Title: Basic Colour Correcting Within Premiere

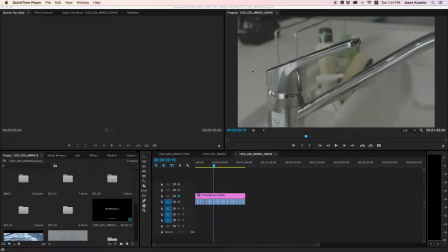[0:00]
Alright, what we're looking at today is color correction within Premiere. This type of color correction would mostly be applied to footage we shoot on the Blackmagic camera. There's only so much we can do when we're shooting at 720p 60 frames.
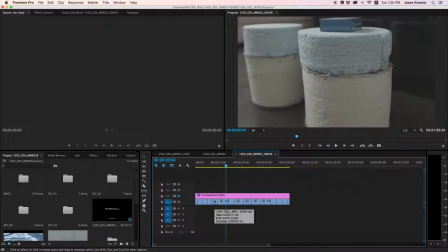[0:15]
For our event stuff, you just don't have much color latitude in H.264 and in that lower resolution. This would apply to materials shot in QuickTime or DNxHD.
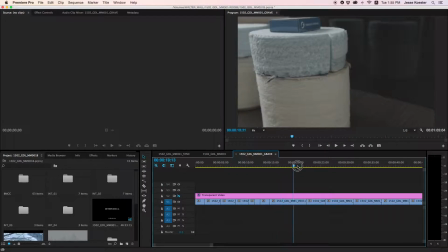[0:30]
When you get the footage out of the camera, it's very flat. This is intentional. It looks a little something like this.
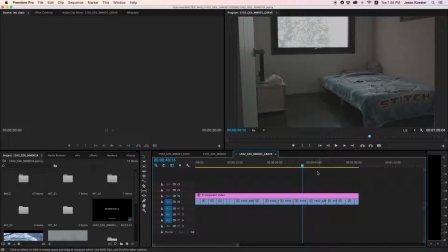[0:36]
And what we need to do is apply a couple filters to help the thing look not so bad.
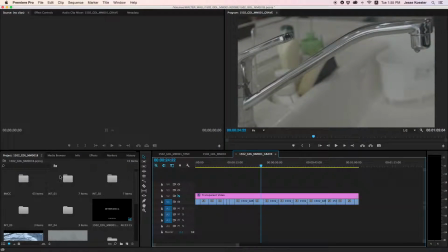[0:43]
We're going to start with this shot. First thing we want to do is add a sharpen filter. Sharpen can be found under blur and sharpen. Drop it on. And it won't be a huge difference.
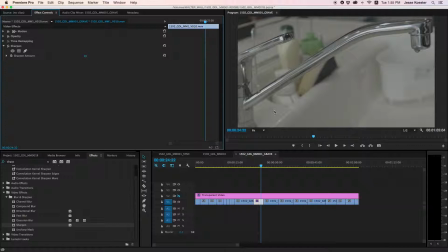[1:02]
Put this at about 20. You can go up to 30, but then when you're in 30 in the details, sometimes it starts to get a little bit too much.
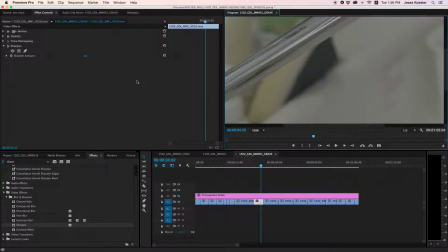[1:11]
You'll get some artifacting. This is very hard to see until we add contrast and saturation boosts. Next thing we want to do is the saturation boost. I do this with the fast color corrector.
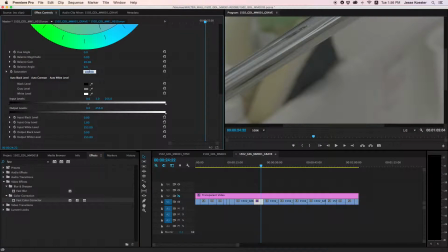[1:26]
It's not the best tool for it, but it's pretty much the best tool in Premiere that I've found so far. Crank this to 200 when you're on the Blackmagic.
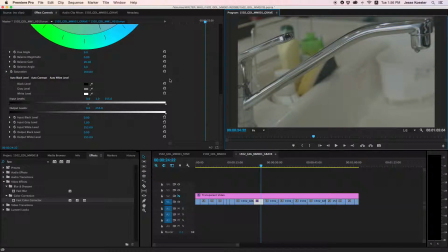[1:37]
It is very flat, so you'll need as much of a contrast boost as you can get. Once that's at 200, fold that back down.
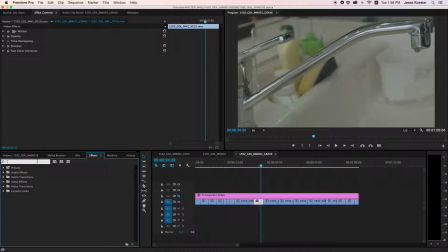[1:45]
Next thing we want to apply is an RGB curve. Now the RGB curve will have 4 tools in it.
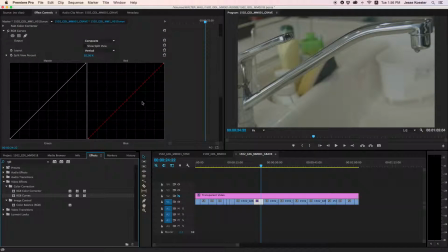[1:55]
You've got your red, green, blue, and we also have the Luma right here, the master.
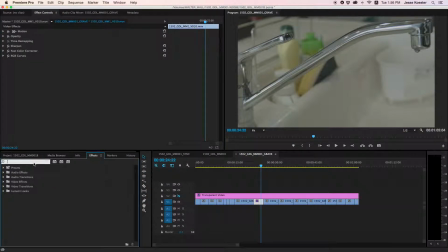[2:00]
We'll get into that in a minute, but before we do that, I would like to boost the contrast and brightness. This is just my preference, and I would encourage you to play around with it as you like.
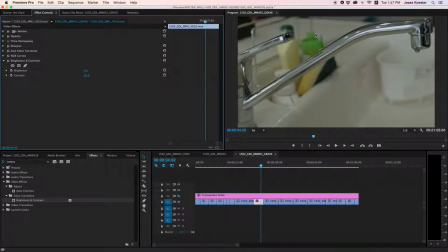[2:15]
I set this to about 20, and that recovers a bit of the contrast that is not inherent in the Blackmagic camera. Just to give you a look at what we've done so far, we're going to duplicate that click and remove the effects,
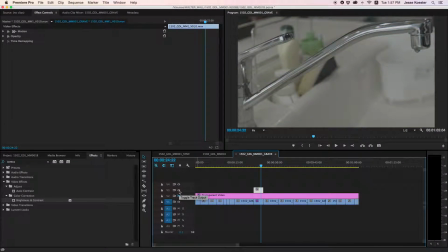[2:32]
and we'll be using this as our A/B comparison by toggling the track output on and off. So that's what we've done so far. That's what came out of camera. It's already looking better, but I'd like to push it a little bit harder.
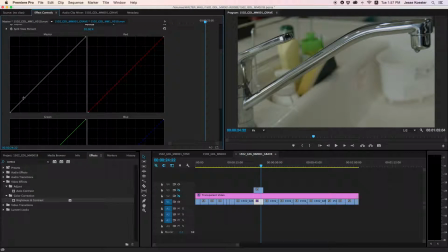[2:46]
To do that, we go into the RGB curves, and you just do your basic contrast boost by bringing the blacks.
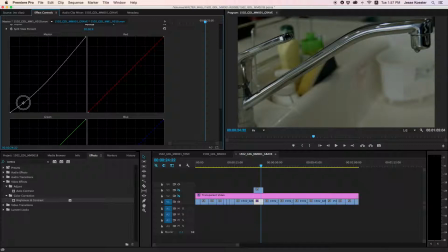[2:54]
We want those rich, kind of inky, cinematic blacks, and then give us some brightness.
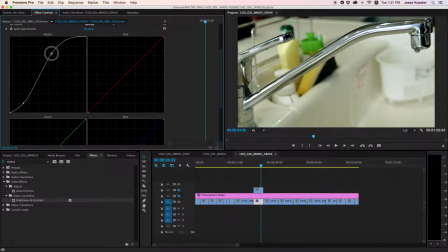[3:01]
We don't want to lose our image to that muddy look. It's not the best, but you can blow out the whites a bit. We're losing detail over here, but that's not so bad because we're losing detail in something that is not that attractive.
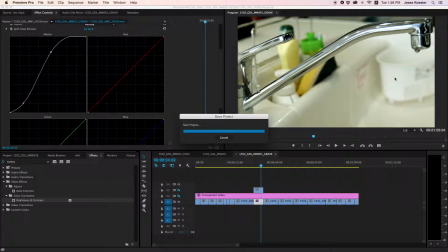[3:17]
It's just a plastic bucket for compost. Not particularly beautiful.
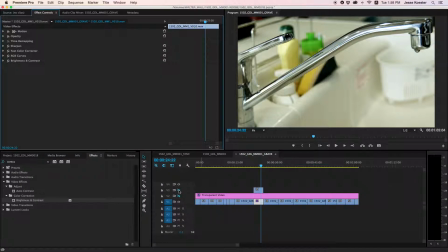[3:23]
All right, you can collapse that. And again, let's look at what we got out of camera to what we're delivering to the client.
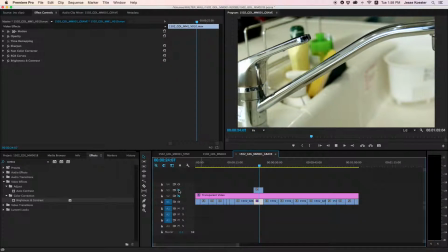[3:29]
Play that back. Looking not so bad.
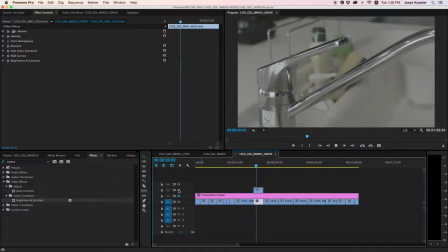[3:34]
This is what we got out of camera.
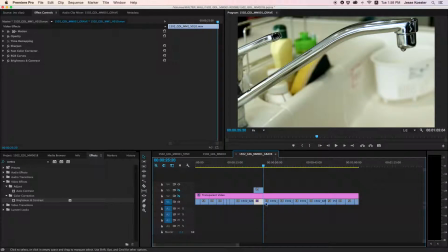[3:38]
All right, once you have your basic settings, you can take that, select all.
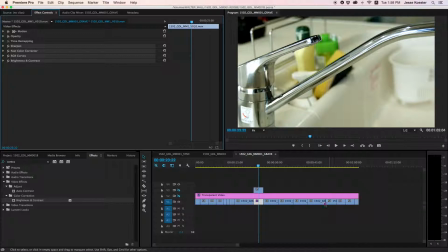[3:47]
I do this by command clicking each item on the list, and then paste that onto other clips.
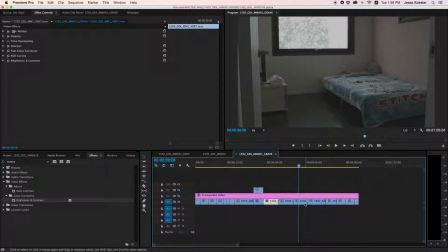[3:56]
And you'll see right away it starts to pop more. Now, we've gotten into something a little funky here.
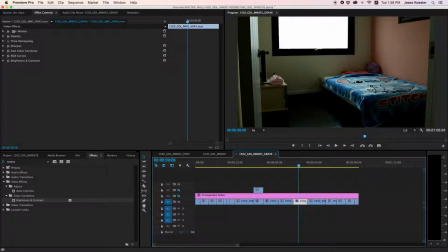[4:04]
This room is a little bit underexposed inside the room and overexposed outside the window. Let's see what we can do with that. First thing we could do is bring up the brightness of this image.
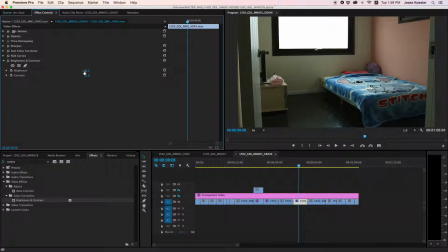[4:16]
And don't be afraid to push the Blackmagic a little bit harder than you would push the 70 or the 60 or even the Alpha 7S if we're shooting on that.
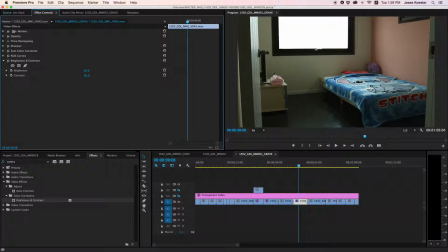[4:29]
The QuickTime, the ProRes codec has a lot more latitude than anything we've been doing in H.264, so you can really crank this stuff.
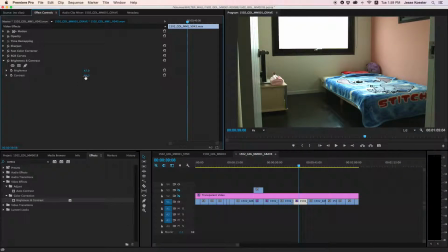[4:41]
Normally on H.264 I wouldn't go past 20, but with ProRes or DNxHD, you can really go for it. Let's take that back down to 30 for the contrast and 20 for the brightness.
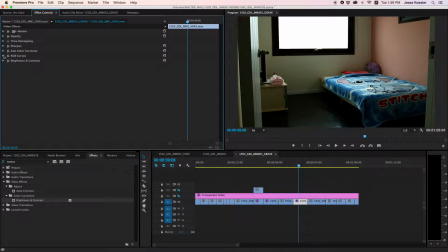[4:58]
That's looking a little dark, but we've got a bit of the brightness recovered. Let's go back to here.
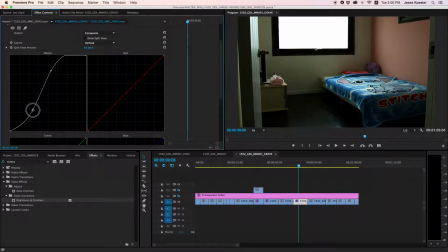[5:04]
We still want black blacks, but if we bring this little toggle all the way up, we're crushing too much.
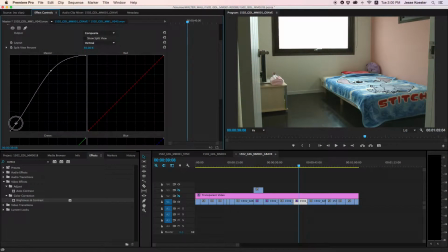[5:13]
We're losing too much visual information. So bring it down.
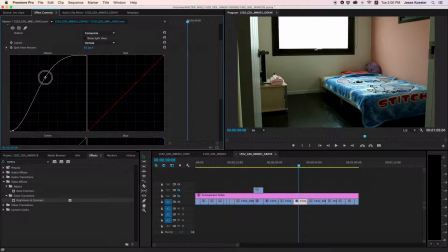[5:15]
You still want it to lock in on those inky blacks, and moving this down will even out those lights a little bit.
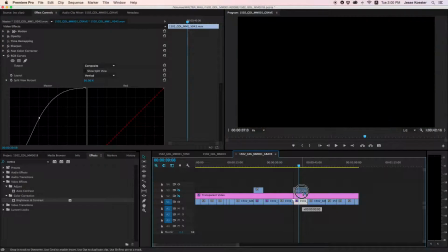[5:23]
All right, let's take a quick look at what we started with and what we ended up with.
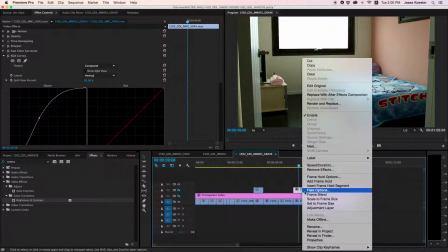[5:28]
Duplicate the
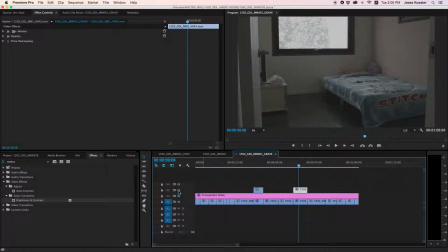[5:33]
clip, remove effects. That's what came out of camera. That's what we're looking at now. Not bad. We're losing detail in the window. I don't mind too much.
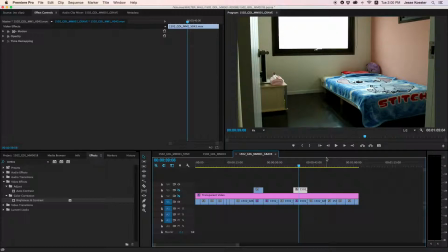[5:45]
We could try to recover that with a vignetted filter, but I'm not too interested in that.
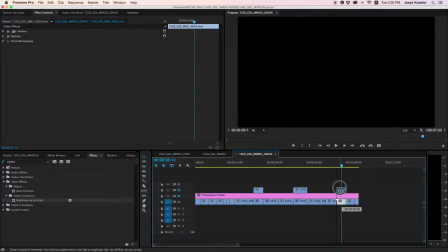[5:52]
Let's go for some outdoors footage. Let's get a little bit more moody.
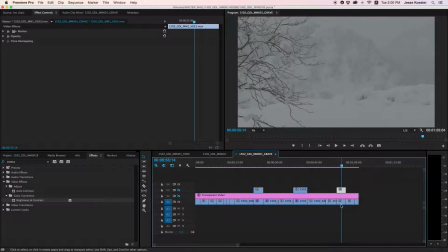[5:56]
We're going to duplicate that without any effects straight away, and let's paste those effects.
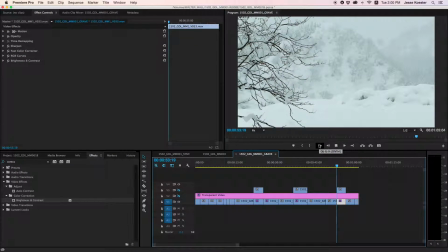[6:02]
Not bad. Not bad at all. Now, what I'd like is, because this is snowy, outside, cold, having it balanced to straight white doesn't really feel very moody. It feels like we could do a little bit more. Now, there are two ways we could bring out the blues of this snow scene.
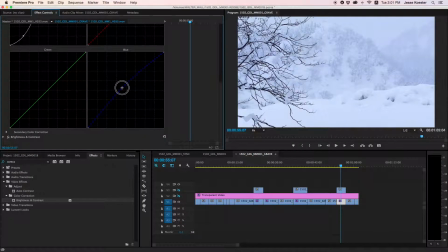[6:22]
One way is to go in here and bring up the blues a little bit, but that looks very artificial.
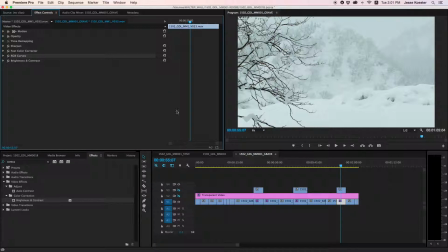[6:29]
So let's do something different. Let's cheat. In Premiere, we have these things called Lumetri looks, and these are lookup tables. They're really, really nice, and you can apply them to clips and get some cool effects. Under temperature, we can go to cold overall, drag and drop that on there,
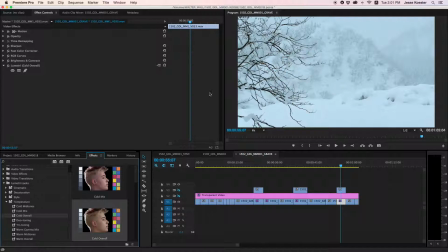[6:49]
and already it's feeling like a bit more snowy, a bit colder. That's without, that's with. Let's continue to enhance the feeling of this by bringing down
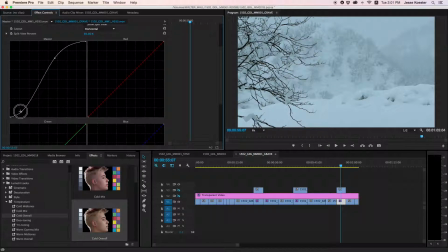[7:01]
the whites and making it kind of a darker scene. And let's add a little bit more blue overall. But we don't want to get artificial, just to cool down the whole scene.
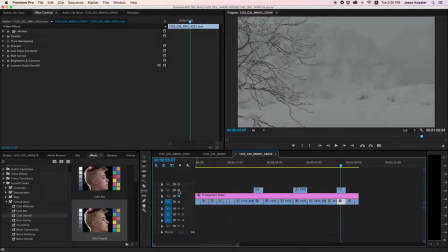[7:16]
All right, and let's look at what we got originally. That's what we got out of camera, and that's with a bit of color correction.
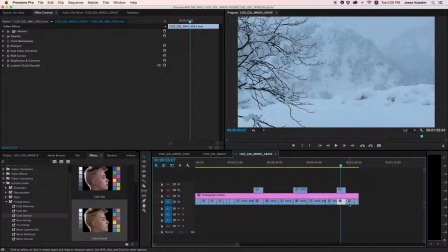[7:22]
It just looks much better. It's a very, very moody shot, and it has a good feeling to it.
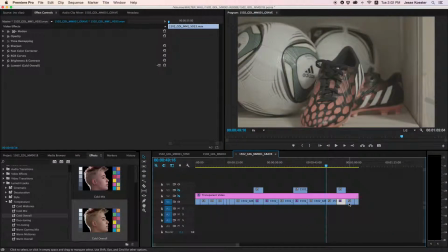[7:29]
Let's go with one of these, and then that will wrap out the tutorial.
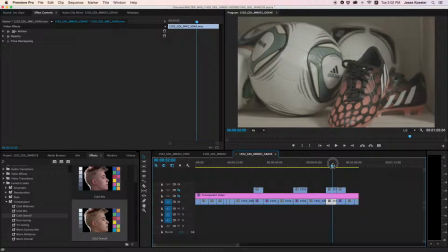[7:32]
I'm going to duplicate quickly so that we have an A/B comparison, and let's paste our effects.
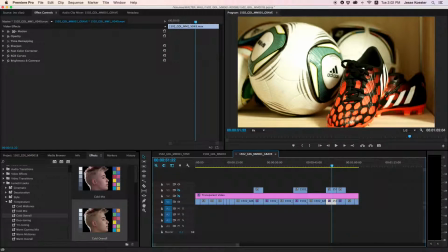[7:38]
Holy moly, that looks bad. So this is way too much contrast for this image. Let's leave that at 20. Let's come over here.
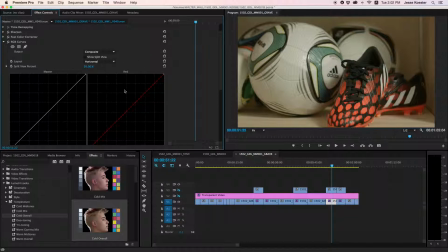[7:49]
We'll reset that. By clicking this little button, you'll reset all the parameters of that effect, and each effect has a full reset button.
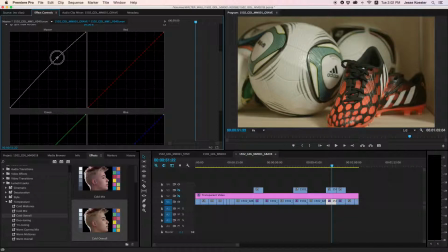[7:59]
What can we do with this? Let's bring it up a little bit and get those blacks back.
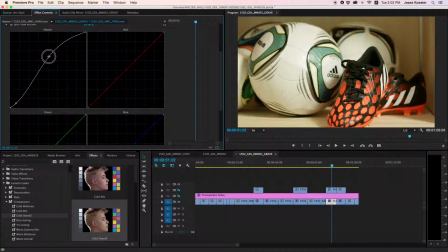[8:07]
Get those mids popping. We don't want to lose too much detail on the highlights of the ball.